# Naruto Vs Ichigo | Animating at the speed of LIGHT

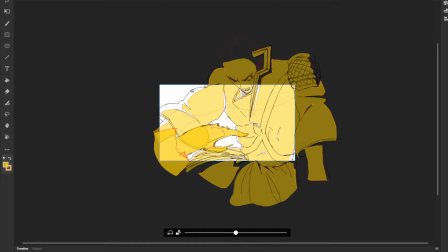[25:00]
It's going pretty high.
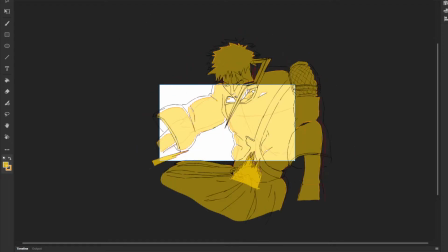You know what? Let's see this in a little extra.
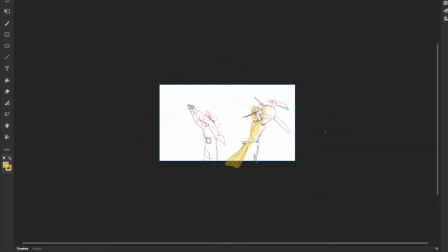[25:13]
Yeah, that feels rough enough. Because I want it to feel like he's being like just bopped, like punched.
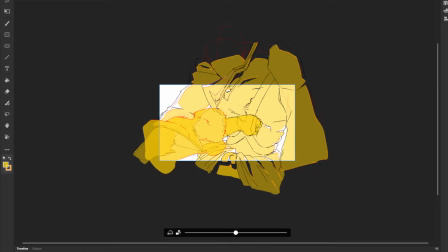[25:35]
I might have to move where Naruto's hands are though.
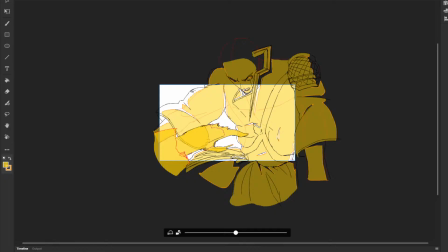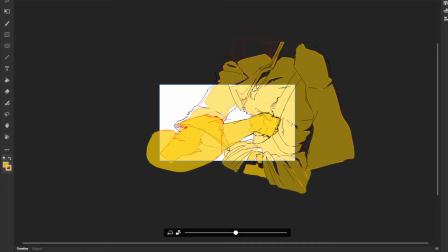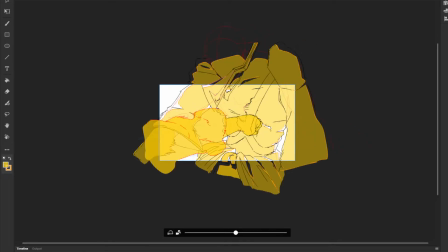Move this a little bit.
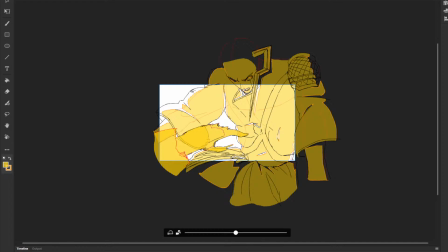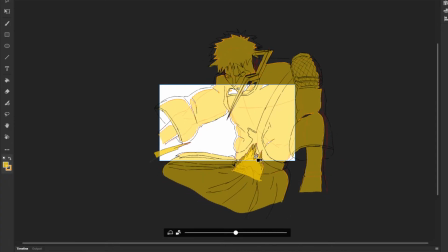[26:07]
I need to show more of this hand coming in as well, so I need to put this up.
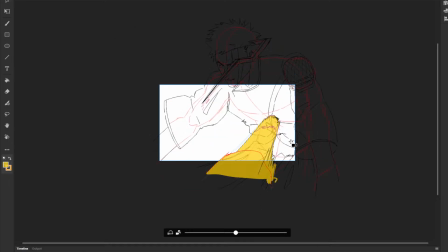[26:15]
Ooh. Might make that go up even higher. Like there. Ooh. Yeah, so it gets like... Sorry, this is part of animating, making the really cool sounds. Where you go... Ah, bat, dee. No, I won't turn into a scat man. I won't do it.
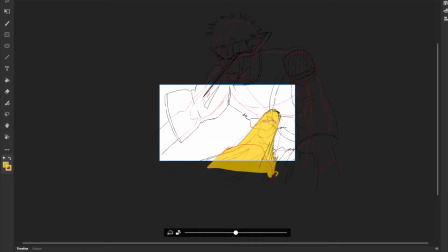But if he goes up like that, we need to bring it back down to show that it's like
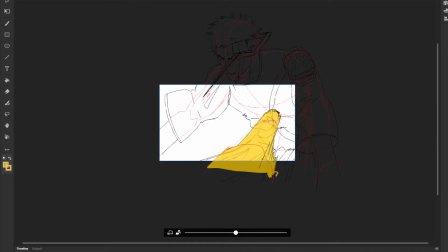[26:52]
a reaction from that punch going there. Douche.
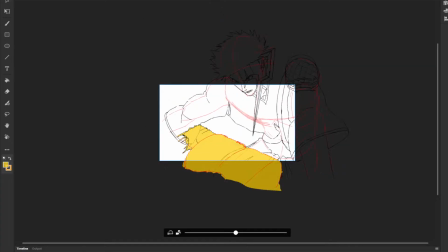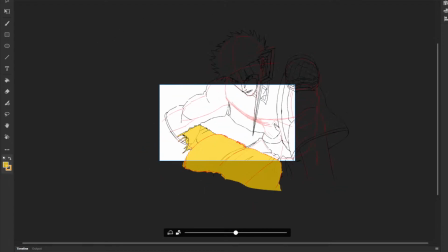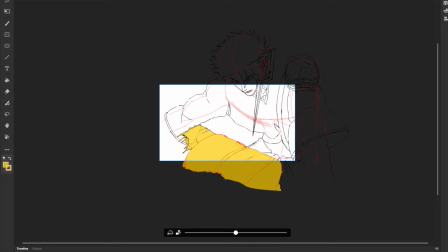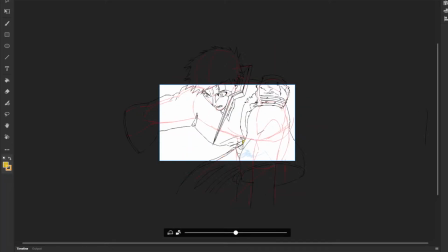[27:55]
I think I need, because it hits there, so we're gonna have that there. If he hits there, the camera's gonna be like, brr.
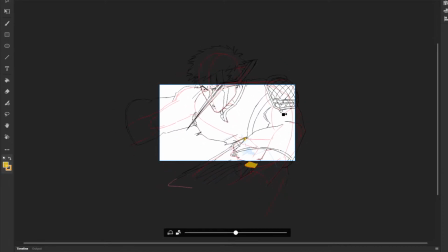[28:13]
I think doing something like that might actually work better. I was like the recoil.
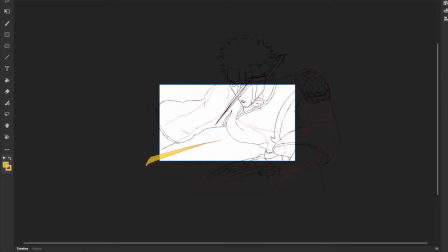Okay, let's see. I kind of need this part to be less jumpy here. To see his like pulling hand away.
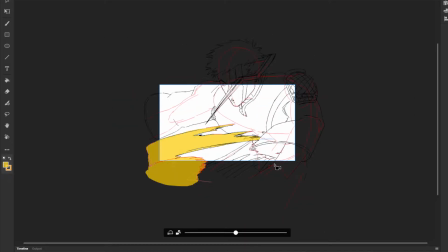Could zoom out a little bit actually. Yeah, let's do that.
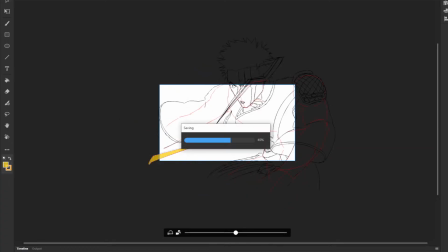[28:58]
Okay.